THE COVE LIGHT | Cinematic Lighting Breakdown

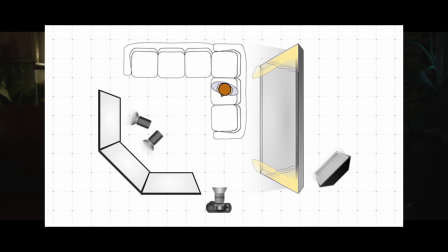The second light source, or the light in the middle, is the Aperture
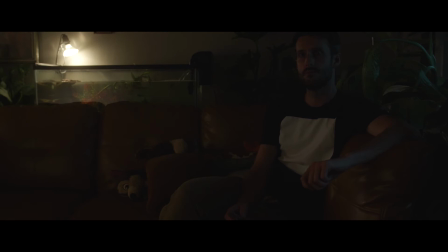300D Mark I. I put the bigger and brighter light in the middle because I wanted this source to act as the main key light in the COVE. As you can see, it starts wrapping the face very nicely and adds a little more contrast against the moonlight.
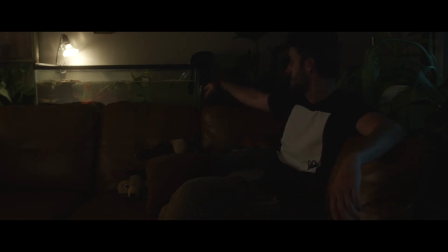It also adds a little more texture to the greenery behind the subject. I believe for this test, the 300D was sitting around the 50 to 60% intensity range. I am thinking I may turn the brightness up a bit when it actually comes time to shoot.
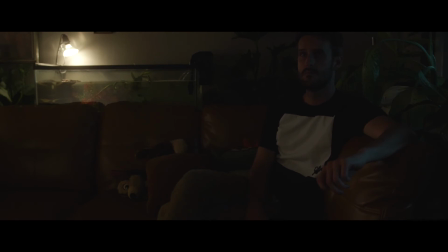So now let's go back to the diagram and let's bring in our third and final light.
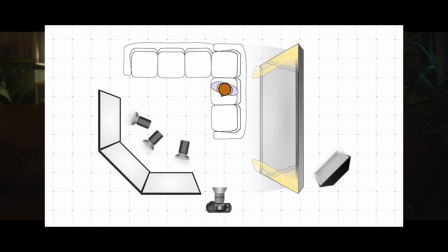The third light in the COVE is another Aperture HR672 panel. This panel, however, is the W variant.
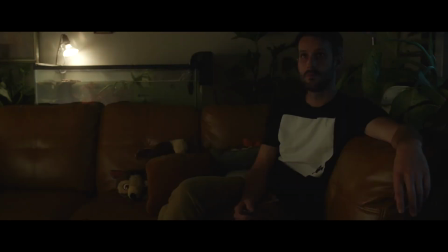This panel gives us a wider beam angle at around 75 degrees. I chose the wider beam for this part of the cove for a couple of reasons. One, I wanted to finish the wrap of the subject's face with a soft, nice fall off into the blue tone.
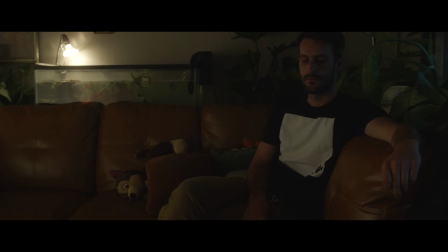I also wanted to bring up the overall ambience in the room, and I think it performed those tasks quite nicely. I experimented with a few angles and locations of this particular light before settling on its current angle. In the end, I ended up pointing it ever so slightly towards the 300D.
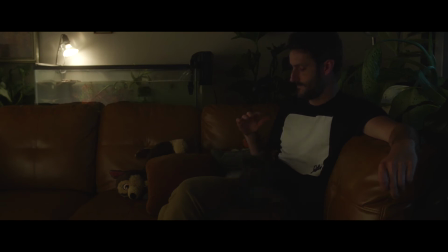In doing this, it added a little more power to the main key light while softening the fall off on the subject's face. Doing this allowed us to keep the hint of shadow on the right side of the face, creating that naturalistic, moody vibe that I originally wanted to capture.
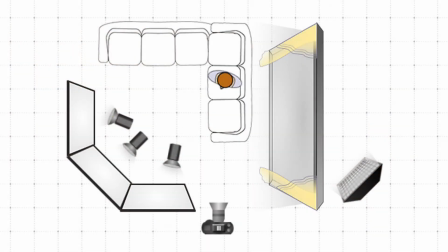So now let's have a look at the final diagram of the setup and talk conclusions.
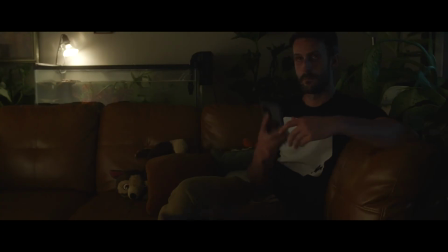All in all, I'm extremely pleased with how the shot turned out. This was actually my first time experimenting with the COVE lighting technique, and I definitely look forward to using it on more projects in the future. A couple of things that I would probably try on the next
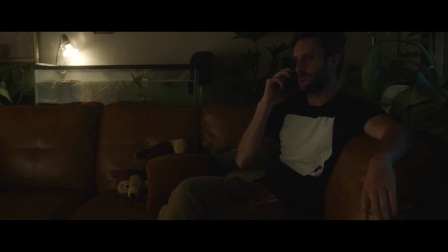go around would be to just brighten up each of the lights respectively,
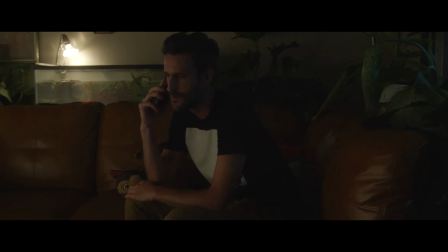and possibly even just bringing the COVE a little closer to the subject. In these tests, I was a tad underexposed on the camera meter. Typically when I shoot vlog on the GH5S, I like to expose one stop to the right and then grade
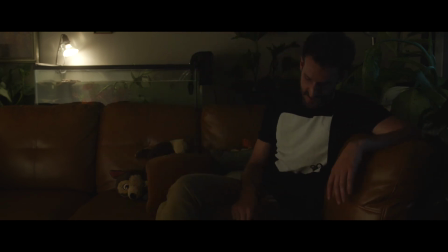and color the footage for the mood that's required for that particular project. I wanted to try something different here, and I think it achieved its goal in the end.
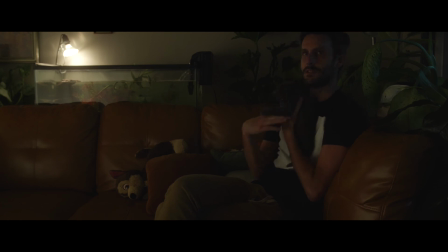So that about wraps it up for this video, guys. I appreciate it. I thank you guys so much for watching if you hung around to the end. If you were able to get something from this video, then let us know in the comments. And if you like this video, you like this type of content, be sure to subscribe,
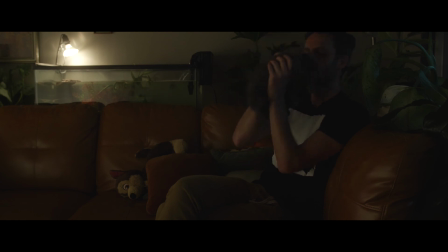maybe even hit that bell so that you're notified anytime we post new content. If you liked the video, give us a thumbs up. If you didn't like the video, maybe just don't give us a thumbs down.
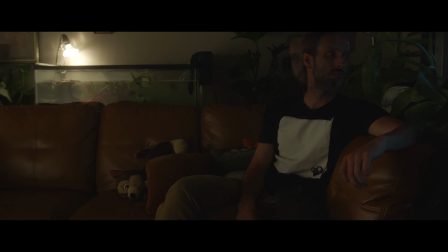So until next time, guys, thank you, be blessed, and go create something.